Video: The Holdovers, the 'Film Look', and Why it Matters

Last month, I wrote an article for Filmmaker Magazine about the film emulation in the 2023 Alexander Payne motion picture, The Holdovers. There's a link in the description. So I figured, why not cannibalize my own writing before others get to it? If you're a working colorist or cinematographer, you're probably familiar with one question in particular. Maybe you've even asked it yourself. How do we get the film look?
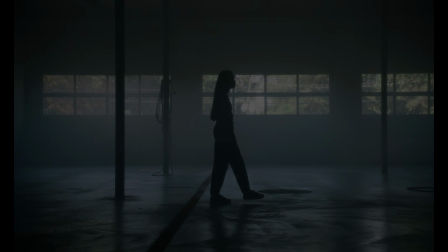[0:31]
As other videos, books, and explainers have laid out in extensive detail,
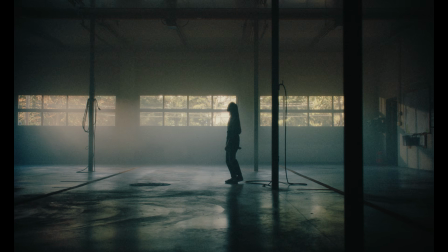[0:36]
even us low-budget indies can pretty easily break it down these days to replicate the perceptual characteristics of film, assuming you've collected a good data set. The image you're looking at right now is, compression aside, intended to faithfully replicate an equivalent image as shot on 35mm Kodak Vision 2 500T film stock. Now, this might not look like what one might expect to see as, the film look.
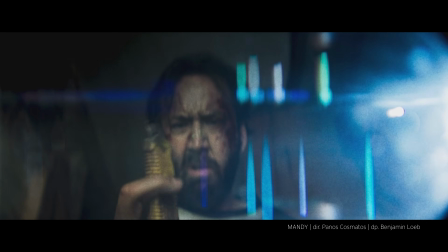[1:05]
And that's because what has become known as the film look is really based off audience expectations.
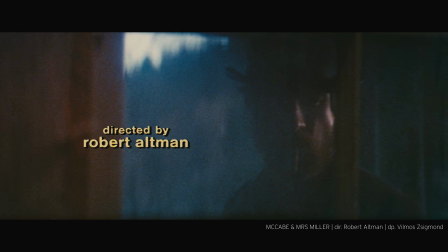[1:11]
And those expectations tend to conform to a kind of a caricature of the film look. Something more like this, where we've used a lens that is 60 years old, slapped a bunch of softening filters on it, and put a bunch of post-processing on it to make it look really dirty. Modern film stocks, modern lenses, and digital intermediates have mostly been designed with finer grain and sharper images in mind.
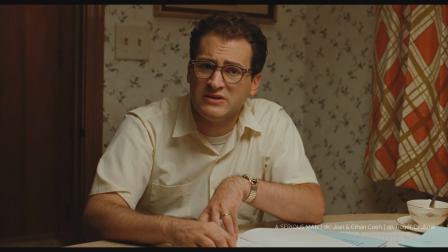[1:33]
The average feature film shot on celluloid in the late 2000s and finished
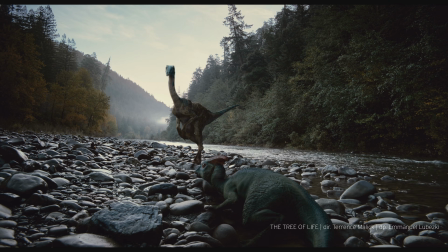[1:37]
via digital intermediate does not quite match up with what has become popularly known as the film look. In the current era, dominated by digital workflows,
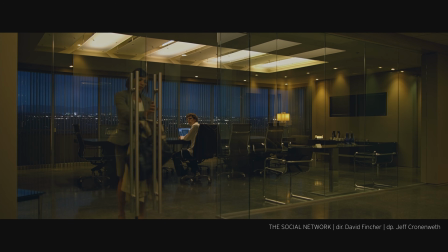[1:46]
the film look has become defined by a set of aesthetic impulses foregrounded in response to a common perception of the sterility of digital images. Phenomena once seen as drawbacks to be minimized, chromatic aberration, lens flares,
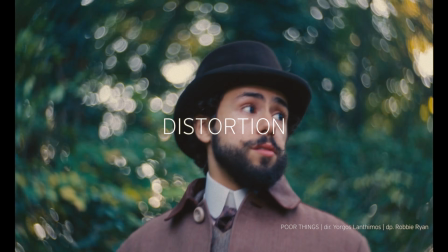[2:00]
and distortion, these have little to do with celluloid and its properties as a medium. However, they have nonetheless become central to audience perceptions as to what film looks like. For the Holdovers, however, this was just a starting point. Despite an entirely digital workflow, director Alexander Payne, cinematographer Eigil Bryld, and colorist Joe Gawler want us to believe we are watching a movie that was shot and exhibited on film that's been left in a garage for decades. A questionable release print of a movie shot in the winter of 1969 and 1970. They are emulating not just a look, but a creative process, and that's where things get interesting.
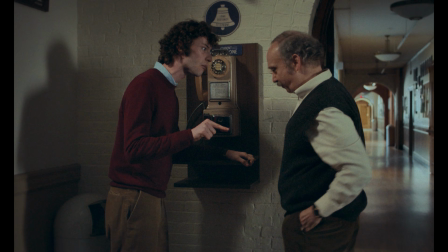[2:38]
There's the obvious stuff,
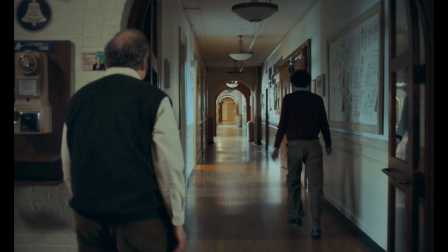[2:39]
like a nearly mono soundtrack that's been distorted and rolled off at around 8 kHz to resemble the Academy mono standard at the time.
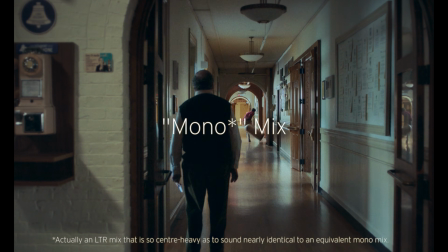[2:47] Son of a bitch, that's another detention!
As well as period-appropriate title cards. But just as important are the tools they took off the table. Power windows, no Steadicams, no drones. And most of all, it means inhabiting ideologies that are no longer popular.
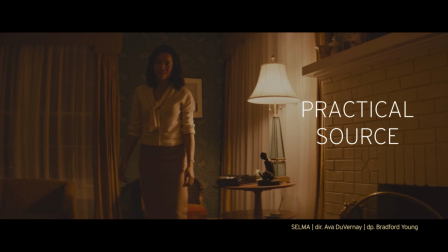[3:06]
Current trends in popular cinema lighting, dogmatic adherence to natural sourcing, and aversion to fill light, are mostly avoided.
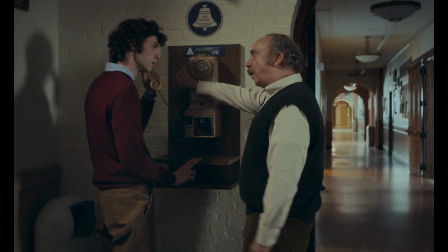[3:14]
Instead, we've got hard frontal sources throughout the daylit interiors, and only loosely motivated sourcing during nighttime scenes. And this is what makes the Holdovers truly unusual in the current landscape of cinematic textures, where everyone is trying to emulate something.
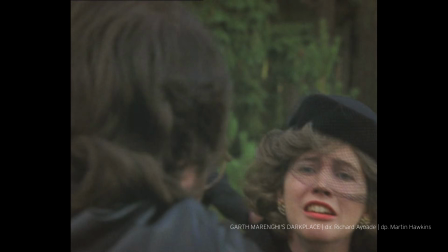[3:32]
This has as much in common with Gareth Marenghi's Dark Place, or the series Documentary Now as anything else.
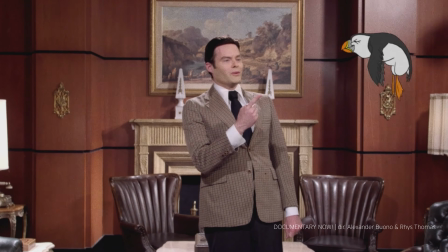[3:40] Oh, and here's one of the stars now, Puffin, the bird.
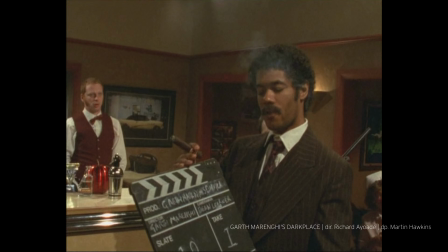[3:43]
Each of these works asks the viewer to not only consider the diegetic quote-unquote reality common to all narrative fiction,
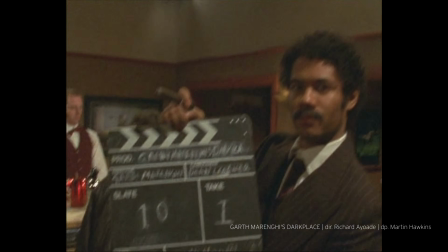[3:51]
but that of the implied crew making the fictional work we're viewing. In the case of Documentary Now, that means researching the specific personalities of individual camera operators.
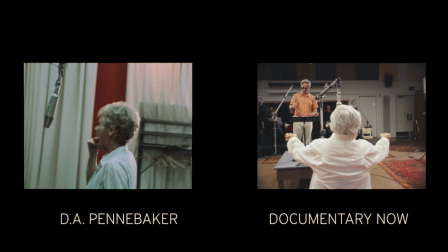[4:01]
A key part of the success of that show's period format emulation lies in
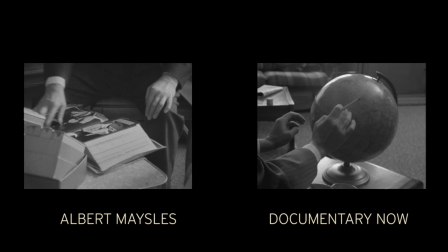[4:06]
the meticulous attention paid to the differences in camera operation styles between people like D.A.
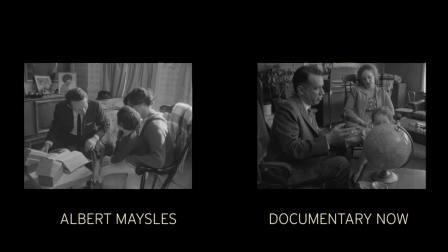[4:11]
Pennebaker and Albert Maysles.